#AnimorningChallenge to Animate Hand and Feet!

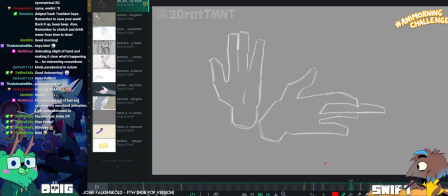41:54 I think it
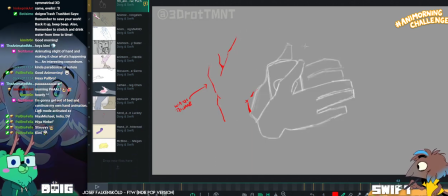41:58 didn't win, but it was nominated. I can't remember which category it was, unfortunately.
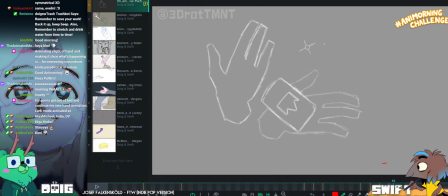42:04 Where they were all in French. Ha! 3D Rise of the TMNT said, no matter how many times I try, I can't draw thumbs.
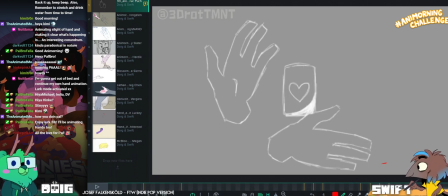42:17 Thumbs are tricky. Let me see if I can give you some help with it. I like the nice eases you have going on here. It would be nice to see a little bit more of that coming into the fingers and thumbs here.
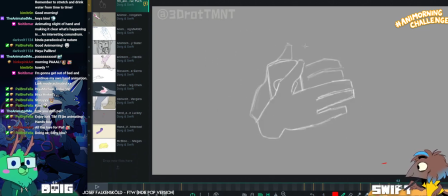42:34 And wrists as well. Don't forget that the wrist join is also something that you can use.
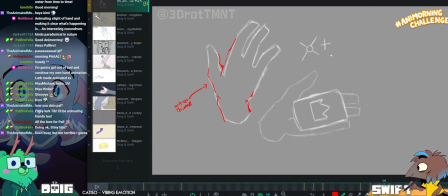42:39 Like, there's a little bit of overshoot here on the
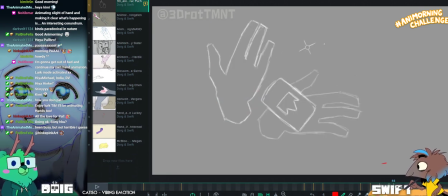42:45 little finger, which also acts as anticipation into the next move, which I appreciate. But remember that.
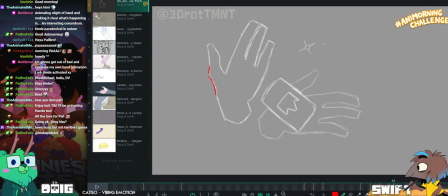42:52 So you see here, how do I describe this? You see here, we have this wrist break happening.
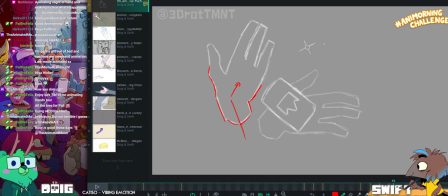43:02 Mm-hmm. You know, the hand is coming up and the wrist is leading it.
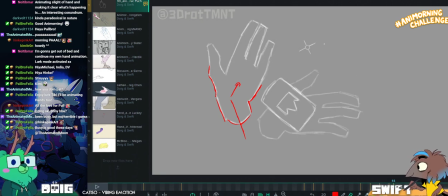43:09 So we have this like wrist break, and now the hand is about to go down again. But when the hand goes down, like,
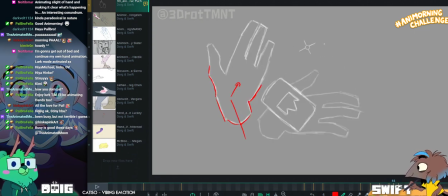43:18 you can reverse that, because right now the wrist break stays kind of the same.
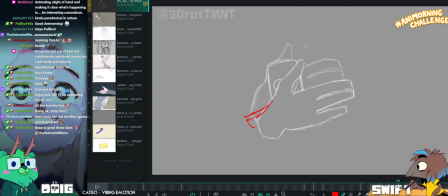43:25 So don't be afraid to, like, change the wrist pose up
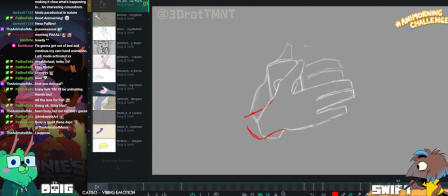43:32 and give that some drag, you know, because the hand is going to be moving from the elbow,
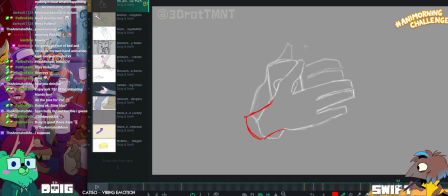43:40 which is, you know, the chain of command is elbow, wrist, hand.
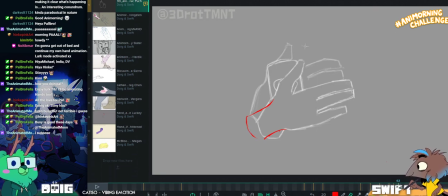43:47 And each of those is in a chain with one another that you can use for drag and overlap and such.
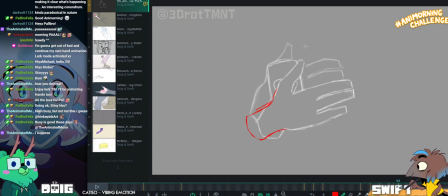43:55 So it will help your hand poses feel a little bit less stiff if you kind of utilize that wrist a little bit more.
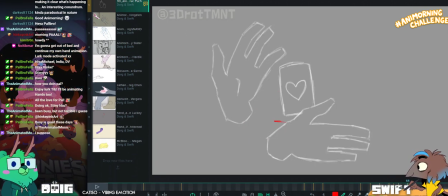44:06 You know, like here the wrist break is the same again, and you know, making it feel like it's coming from the same place.
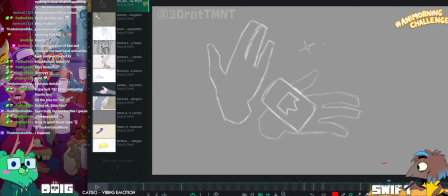44:17 You know, even if it's floating hand,
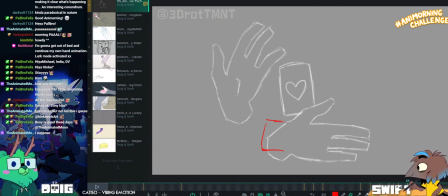44:24 even if it's a floating hand, making it feel like the wrist is actively a part of that and is not just... Is that a tween hand, maybe?
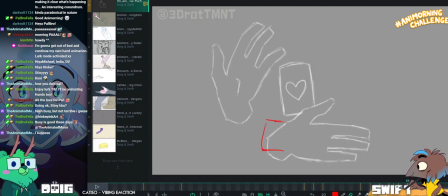44:33 Oh yeah, yeah, it is. Yeah. Would be nice.
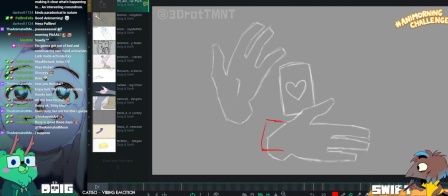44:41 You know, and you get some nice subtle wrist action here. When we get to Habbo, who's I've already seen because I've been on Twitter,
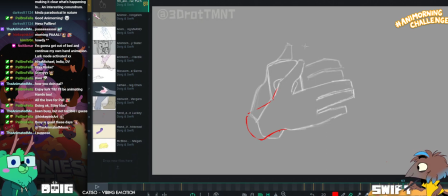44:49 you'll see what I mean by like using the wrist to create overlap. Like, there's a lot of subtlety that you can get.
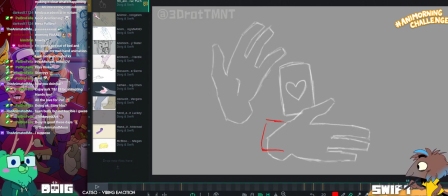44:57 Do you want to jump to Habbo's to compare? Okay.
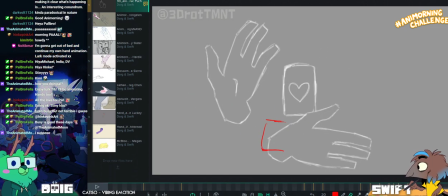45:03 We can do Habbo next. Nice job, though. When this effect sweeps by, be careful of making it feel too even.
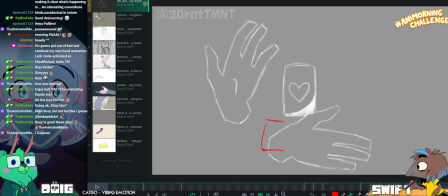45:13 Like, the spacing on the effects. It has some ease, which is nice, but I think you can push that even more.
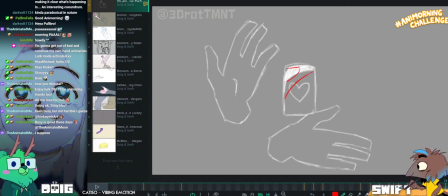45:21 You know? A wise person once said to me
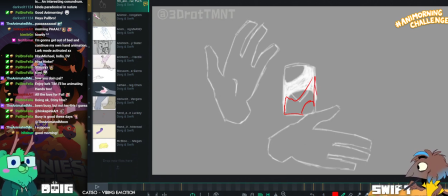45:30 that you can push effects more. Who was that? I think it might have been Teeb.
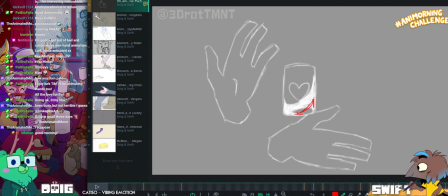45:36 It was either Teeb or David.
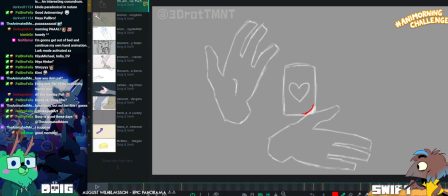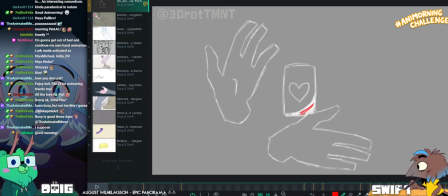45:51 Just to make the shapes a little bit more interesting. By pushing that spacing a little bit.